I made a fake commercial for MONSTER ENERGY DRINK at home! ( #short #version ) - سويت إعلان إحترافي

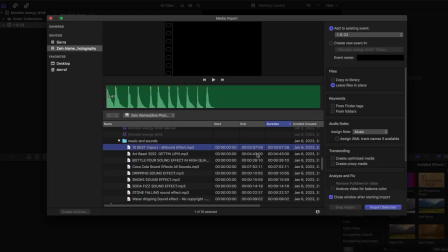[4:17]
يلي عملته بالأديتنج بعد ما عملت إمبورت للقطات تبعيتي على Final Cut Pro وحطيتهم على التايم لاين،
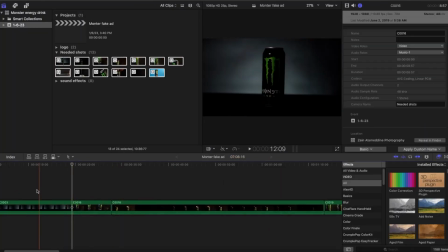[4:22]
بلشت قص كل لقطة مثل ما أنتم شايفين بالمكان يلي أنا بدي إياه وبيحسب ترتيبهم بالفيديو بالشكل الصح، طبعا بالتفاصيل ليش أنا عم قص كل لقطة من هون لهون وشي يلي عم بعمله فيها فيكن تشوفوها بالفيديو التاني
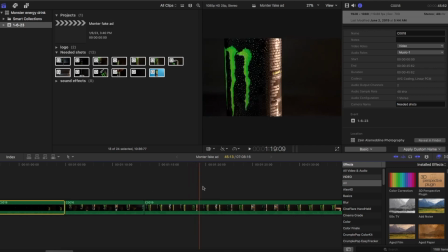[4:39]
بديسكريبشن الفيديو تحت يلي هو الفيديو المفصل مدته 50 دقيقة إذا كنت من البيجنرز.
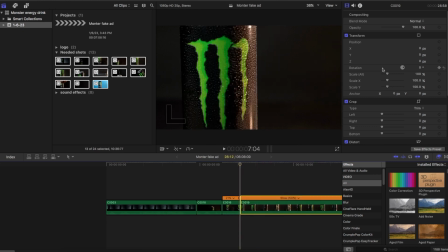[4:46]
معظم اللقطات استعملت فيها السلو موشن واستعملت فيها السكيل اب والسكيل داون مثل ما عم تشوفوا بهيدي اللقطة،
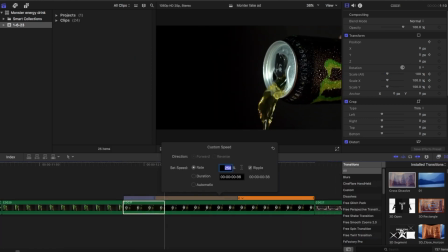[4:53]
وكمان استعملت السبيد رامبس لحتى يبين الفيديو من سريع لأبطاء وبالعكس. أما بالنسبة للقطة التابر وير فاعتمدت أني أقرب السكيل على الآخر،
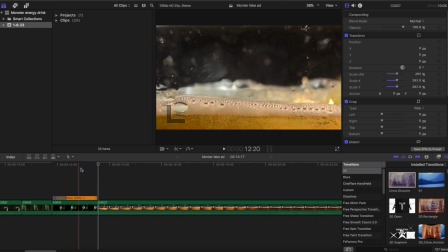[5:03]
أعمل لها سكيل أب لحتى تبين أنه عم ينزل الانرجي درينك بقلب كباية منه بقلب تابر وير أكيد،
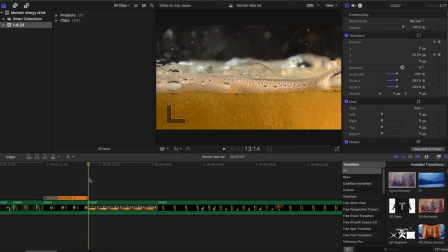[5:09]
واستعملت الكي فريمز، اشتغلت على الواي أكسس لحتى أعطي حركة للكاميرا أو كاميرا موفمنت من تحت لفوق مثل ما نكون شايفين بالفيديو.
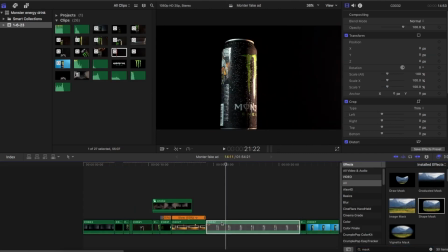[5:18]
أما باللقطة الأخيرة يلي عملته أول شيء أنه جبت الشيب ماسك، حددت التنكة لحتى اعزلها عن الباقي وقدر اتصرف بالباك جراوند، حط السموك وحط كل شيء انا عايزه بالفريم عندي.
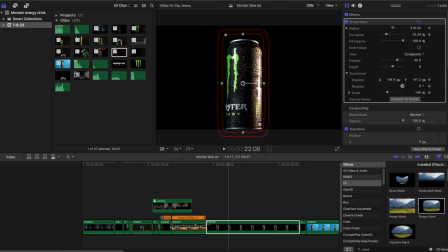[5:30]
فاللي عملته انه حددت الشيب ماسك على التنكة ومشيت كل فريم بفريم لحتى يطلع الفريم ماشي مع التنكة كل
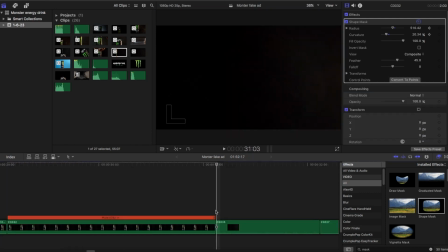[5:39]
الوقت all the way لحتى نوصل لاخر الكليب واخر فريم وقت التنكة مثل ما نكون شايفين اللوجو تبعها مبين على الشاشة. عملت له shift h لحتى اعطي فريز فريم هون لحتى يكون معي
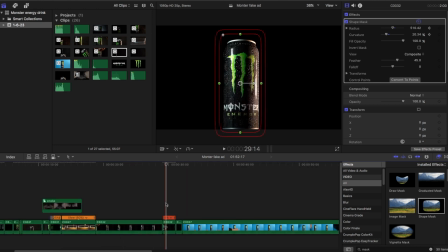[5:55]
بالآخر صورة أقدر أتحكم فيها وتكون اللوجو هو اللي مبين عندي بالشاشة.
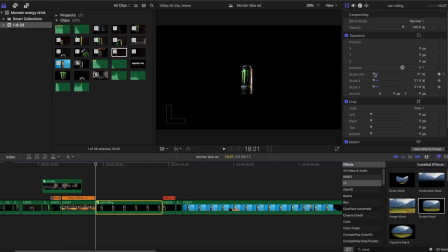[6:00]
اللي عملته بعده حطيت كي فريم على السكيل وبعدت التنكي على الأخير وخليتها تجي من بعيد لأقرب لحتى وصلت ل65% عند الفريز فريم لحتى تكون أجت من بعيد لقريب وخبطت على الشاشة عطيت هيدا الإفكت.
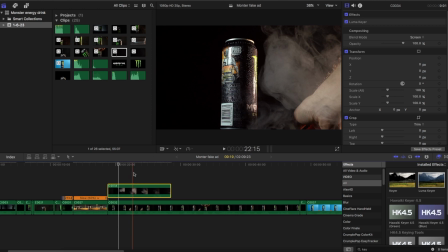[6:15]
وبعدها جبت سموك إفكت حطيته فوق الفيديو تبعي اللي عملت له ماسك اللي هو تبع التنكي وعملت البلاند مون تبعه سكرين،
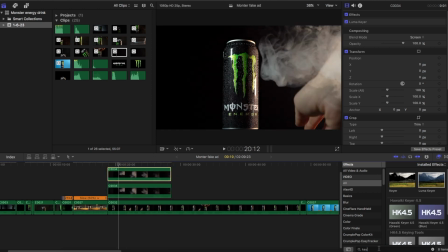[6:22]
عملت له دوبليكيت عملته مرتين لحتى اقدر جيب سموك
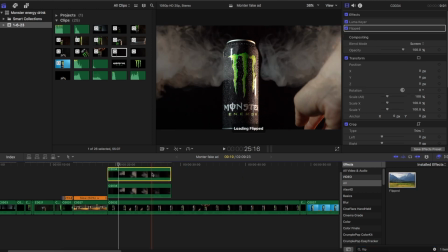[6:28]
من اليمين ومن الشمال لحتى اعطي هيدا الافكت انه التنكي طلعت من قلب الدخان.
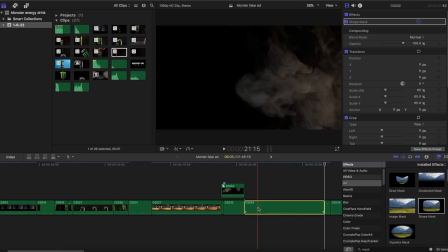[6:33]
ورجعت نفسه زيته السموك عملت له كوبي وعملت له بيست وطبعا عملت له البلاند مون سكرين
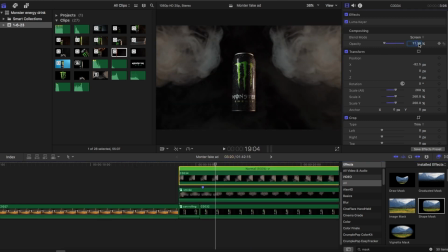[6:40]
وكبرته وخففت له الاوباسيتي لحتى يصير تقريبا بشكل كتير هافي قدام التنكة تبعتنا لحتى تضل مبينة.
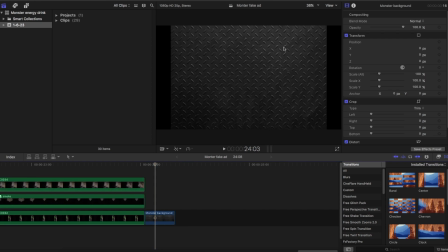[6:48]
اما بالنسبة للخلفية اللي انتو شايفينها هون فهيدي جبتها من ادوبي ستوك، طبعا اللينك وكل شي في لينكس بتكون ياها وبتعوزوها موجودة بوصف الفيديو
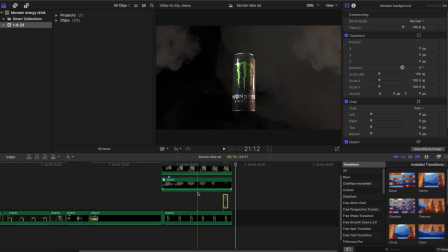[6:57]
تحت وبوصف الفيديو تبع الفيديو الاوريجينال يلي هو 50 دقيقة.
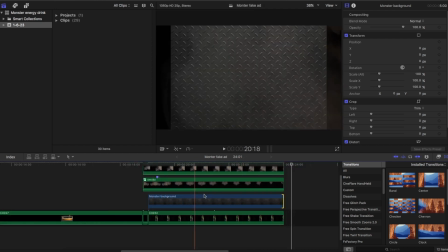[7:02]
اذا بتكون تنزلوا اي باكجراوندز من ادوبي ستوك او اي شي فوتج ستوكات بتعوزوهم اللينك تاعيتهم موجودة بالدسكريبشن تحت، فيكم تنزلوا هيدي القصص بممبرشيب من ادوبي ستوك.
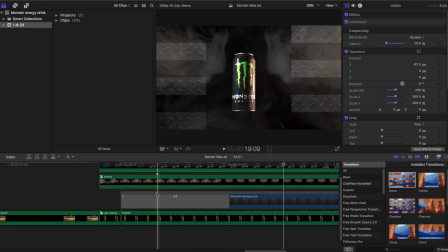[7:16]
بعد استعملت الباند ترانزيشن حطيته على الخلفية عندي وخليته يمرق بشكل كتير سريع لحتى يبين انه الحديد طبق على بعضه،
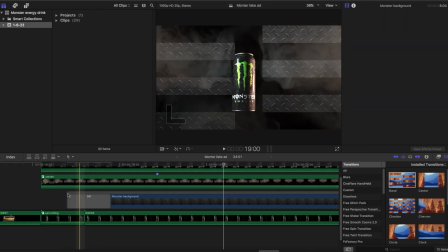[7:24]
وزبطت هيدا الترانزيشن على الحركة تبعية التنكة من ورا لقدام.
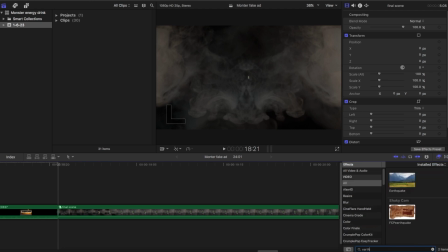[7:28]
وبعد لحتى اعطيها افكت انه هي خبطت على الفريم عندي على الشاشة حطيت الايرثكويك افكت بتلاقوه بقلب فاينل كات برو، عملت له كي فريم لاول فريمات بالفيديو عندي وبعدين رجعت ثبتت الصورة لحتى ما تضلت رج كل الوقت.
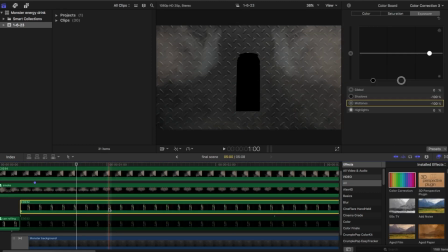[7:44]
رجعت بعدين عملت لها دوبليكيت للتنكة وخففت كل شيء في إضاءة عليها لحتى تصير سودة على الآخر، وعملت لها بلور لحتى تصير عندي شادو لألا أو خيال، حطيت هيدا الشادو أو الخيال ورا التنكة الأساسية
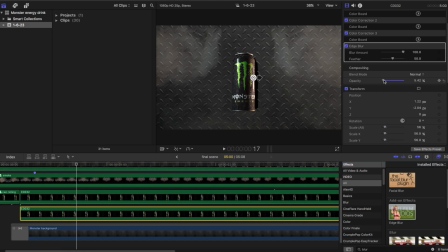[8:00]
وخففت لها الأوباسيتي أو الوضوح تبعها على الآخر لحتى صارت عندي بهيدا الشكل.
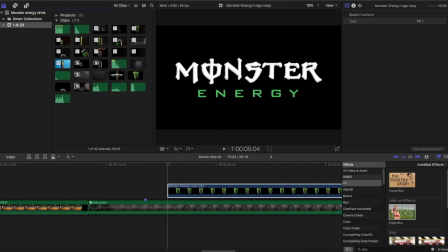[8:07]
بعدها جبت لوجو مانستر انرجي درينك يلي بيتضمن كمان كلمة مانستر انرجي درينك، حطيته بالشاشة بالمطرح المناسب يلي انا بدي اياه،
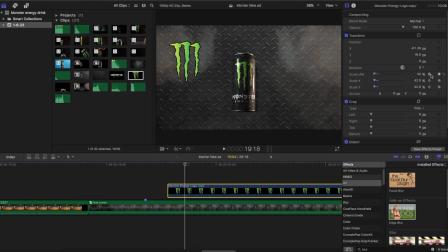[8:15]
عملت له كي فريم على السكيل، عملته من اقرب لحجم المناسب وحددت الفريمات يلي انا بدي اياها،